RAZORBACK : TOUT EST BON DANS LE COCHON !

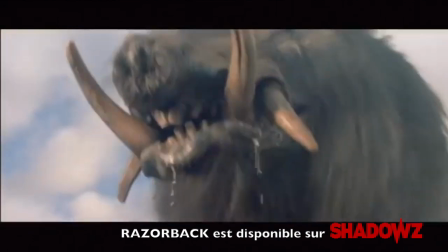(0:12)
Un opéra wagnérien dans le bush australien. On pourrait de cette manière présenter Razorback, l'un des premiers essais pour le cinéma de Russell Mulcahy.
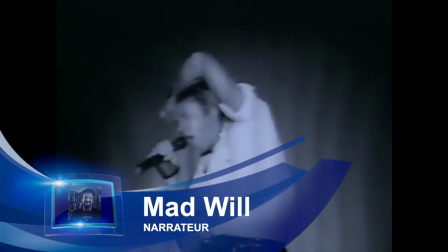(0:20)
Ce cinéaste australien a tout d'abord fait ses preuves comme monteur en Angleterre avant de devenir un réalisateur de clips essentiellement pour le groupe de pop Duran Duran. Quand il est contacté par Hall McElroy, qui a produit en Australie les œuvres de Peter Weir telles que le magnifique Picnic à Hanging Rock ou La Dernière Vague,
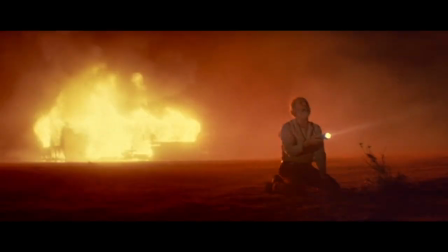(0:36)
il se dit que c'est une occasion unique pour se faire un nom dans le 7e art.
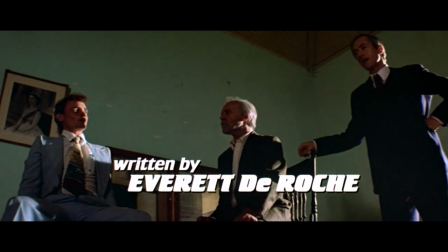(0:40)
Surtout que le producteur l'entoure de grands noms du cinéma local, que ce soit Everett de Roche au scénario, qui a signé parmi les meilleurs films de genre du pays des kangourous comme Harlequin ou Long Weekend, ou bien encore le chef opérateur Dean Simler, dont le travail sur Mad Max 2 et 3 a fait parler de lui bien au-delà de l'océan Indien ou Pacifique.
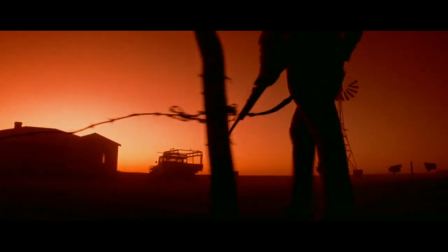(0:55)
Mais au fait, que raconte Razorback ?
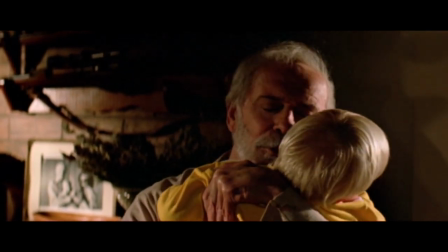(0:57)
Un soir, dans une maison isolée, au milieu du désert australien, un vieil homme, Jack Cullen, et son petit-fils Scotty sont attaqués par un sanglier monstrueux.
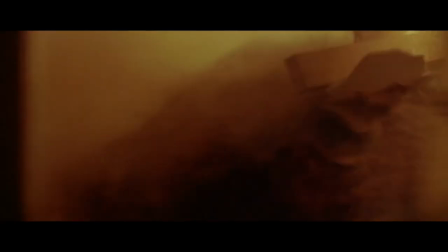(1:06)
L'enfant disparaît, le grand-père, blessé à la jambe, est alors soupçonné du meurtre.
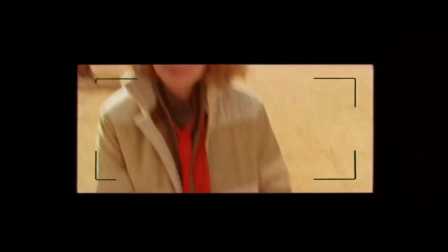(1:10)
2 ans plus tard, Bess Winters, journaliste américaine, débarque dans la région pour enquêter sur un massacre de kangourous.
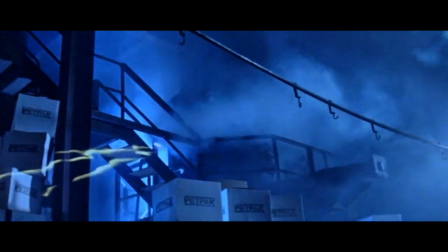(1:16)
Si Razorback n'a pas été un gros succès en salle, il a tout de même fait pas mal de bruit à Avoriaz et s'avéra un tremplin pour Mulcahy, qui se voit s'ouvrir les portes du cinéma américain.
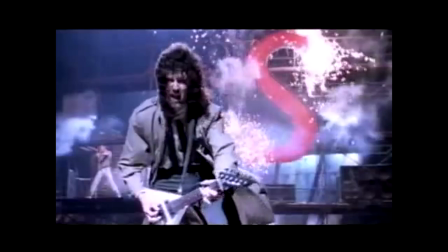(1:25)
Il est en effet engagé pour tourner Highlander sur une musique de Queen.
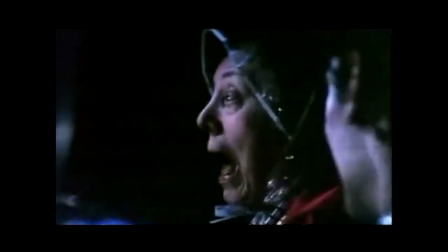(1:28)
Quand on regarde Razorback, il semble évident que le réalisateur australien devait croiser la route du groupe qui a composé Bohemian Rhapsody.
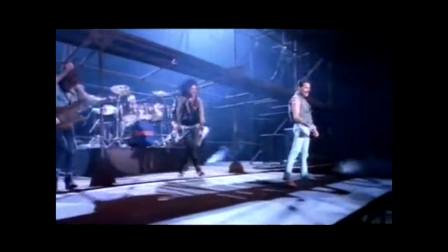(1:34)
En effet, il partage avec Queen un goût pour les créations artistiques riches en détails, voire maniérées, qui font référence à l'opéra.
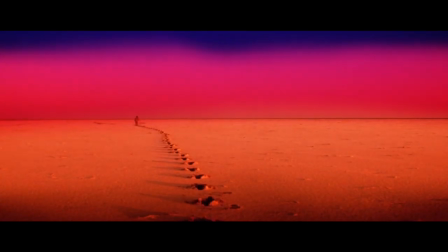(1:41)
Dans Razorback, il emploie des filtres dans la plupart des scènes. Il a également recours à de nombreux éclairages qui feraient passer le désert pour une boîte de nuit dans les scènes nocturnes.
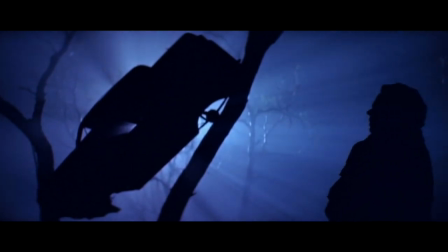(1:49)
Ici, le réalisateur ne cherche pas le réalisme, mais élabore à la manière d'un scénographe dans le spectacle vivant un univers visuel fait de textures et de couleurs.
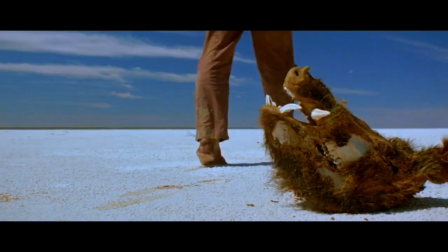(1:57)
Nous sommes ici dans une expression plastique du monde où l'artifice est roi.
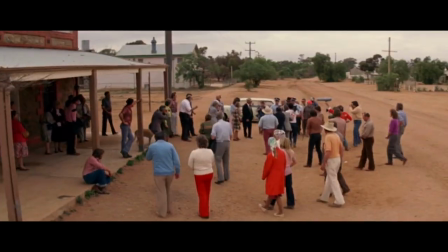(2:01)
De la même manière, ces mouvements d'appareil sont dignes d'un spectacle de danse avec une caméra qui tourne en permanence autour des acteurs.
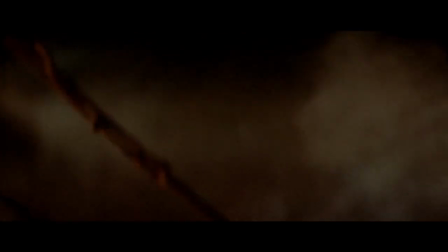(2:07)
Enfin, pour nous faire changer de lieu par le biais du montage, Mulcahy fait le plus souvent passer un objet devant l'objectif de la caméra, qui dissimule pendant quelques secondes le décor avant de disparaître et de nous révéler un nouvel environnement.
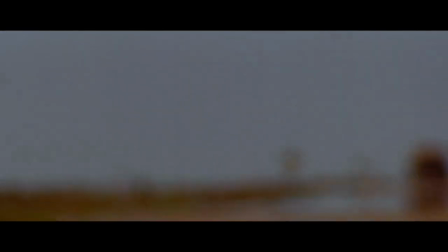(2:18)
Ce dispositif ici fonctionne comme le rideau dans le spectacle vivant qui permet le changement de décor.
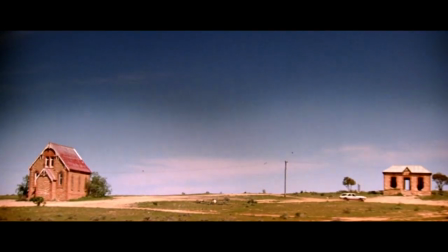(2:23)
Grâce à cette audace formelle, le réalisateur permet à son film de ne pas être un simple plagiat des Dents de la Mer, où le requin serait remplacé par un sanglier géant venu d'Australie.
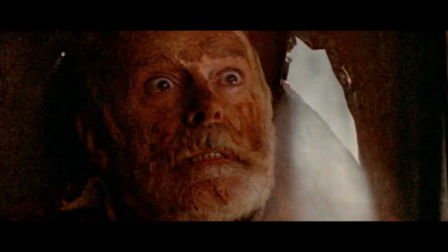(2:31)
Là où Spielberg s'inspirait du cinéma classique, avec une montée du suspense digne d'Hitchcock,
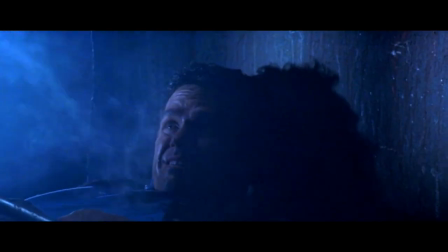(2:36)
Mulcahy crée un objet visuel où son cochon sauvage géant agit comme un ange de la vengeance contre l'être humain qui ravage la nature.
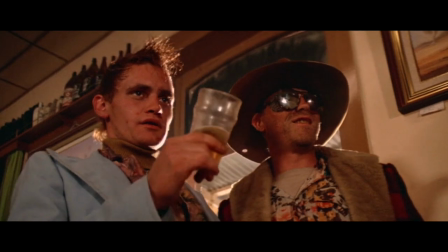(2:43)
Du côté du scénario, soyons clairs, ce n'est pas le meilleur script d'Everett de Roche qui répond ici à une commande,
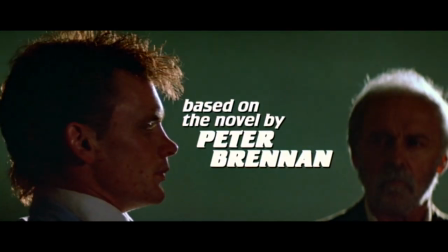(2:48)
en adaptant un livre d'un scribouillard hollywoodien, Peter Brennan, qui a essentiellement œuvré à la télé.
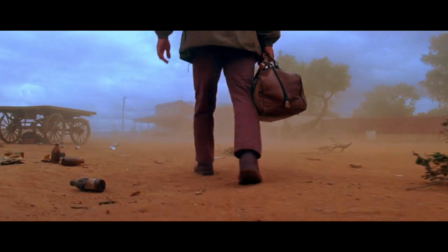(2:53)
Néanmoins, son scénario fait preuve d'originalité pour l'époque, en faisant mourir ceux que l'on pensait les héros comme dans Game of Thrones.
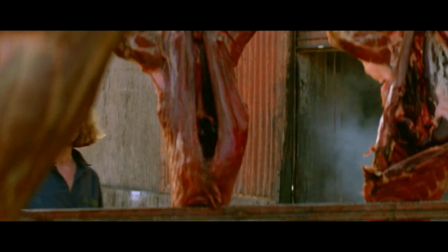(2:59)
De la même manière, dans la lignée de son chef-d'œuvre Long Weekend, Everett de Roche fustige assez violemment les enfants des anciens colons qui malmènent la nature.
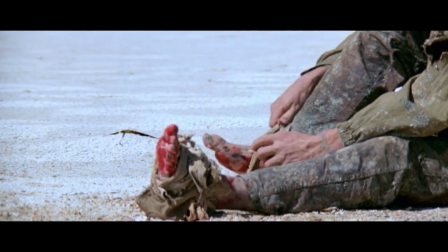(3:07)
Enfin, Razorback compte des scènes d'errance matinées de croyances aborigènes,
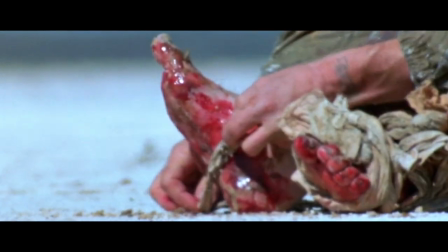(3:10)
qui donnent à ce film une ambiance unique et propre à cette île peu peuplée, qui est presque de la taille d'un continent.
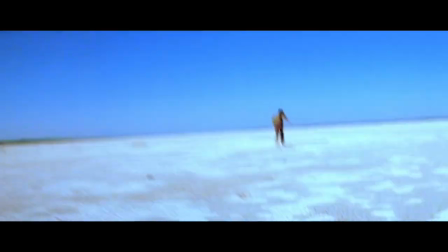(3:17)
Objet filmique inclassable, entre Les Dents de la Mer de Steven Spielberg et El Topo d'Alejandro Jodorowsky, avec une pincée de Duran Duran pour la musique synthétique,
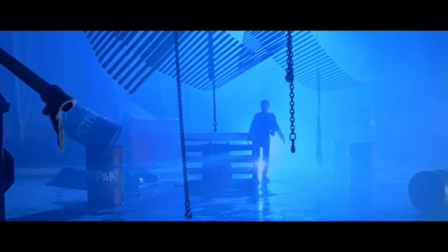(3:25)
Razorback est une œuvre à voir et à revoir qui démontre que Mulcahy était peut-être le plus doué de tous les cinéastes venus du clip des années 80,
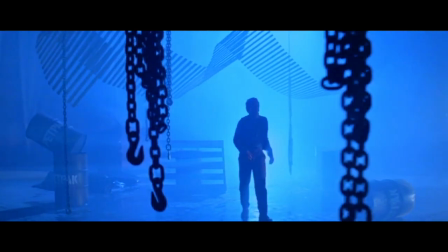(3:32)
grâce à une mise en scène flamboyante qui arrive à magnifier les scripts de Razorback et Highlander. Le film est disponible sur Shadows.
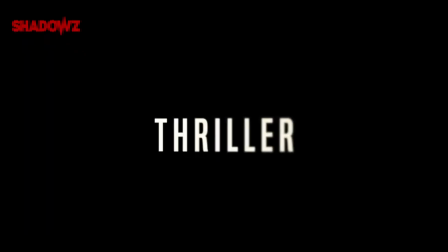(3:39)
Alors Shadows, c'est le Netflix du fantastique, de l'horreur et du thriller.
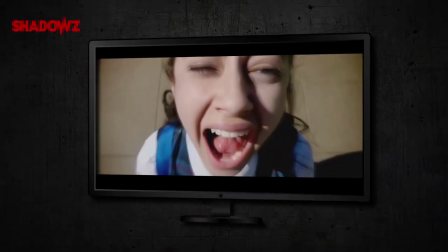(3:42)
Classique de la Hammer, film introuvable, nouveauté, un catalogue riche à découvrir pour seulement 4,99€ par mois.
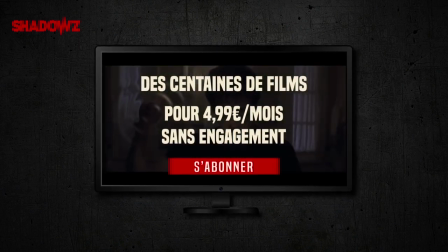(3:48)
Un abonnement tout simplement indispensable si on aime le genre. Je profite de cette chronique pour vous inviter à visiter sur le net le site
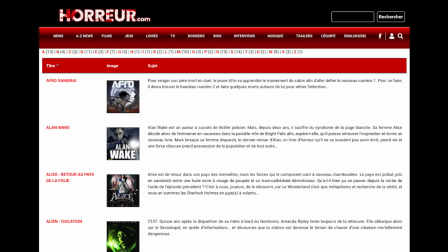(3:55)
horreur.com pour avoir le maximum d'informations et d'articles sur le cinéma qui fait peur, mais pas seulement.
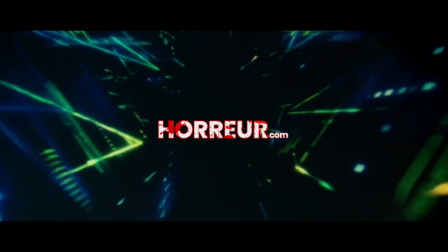(4:00)
Un contenu riche qui couvre de nombreux médias que je vous recommande chaudement.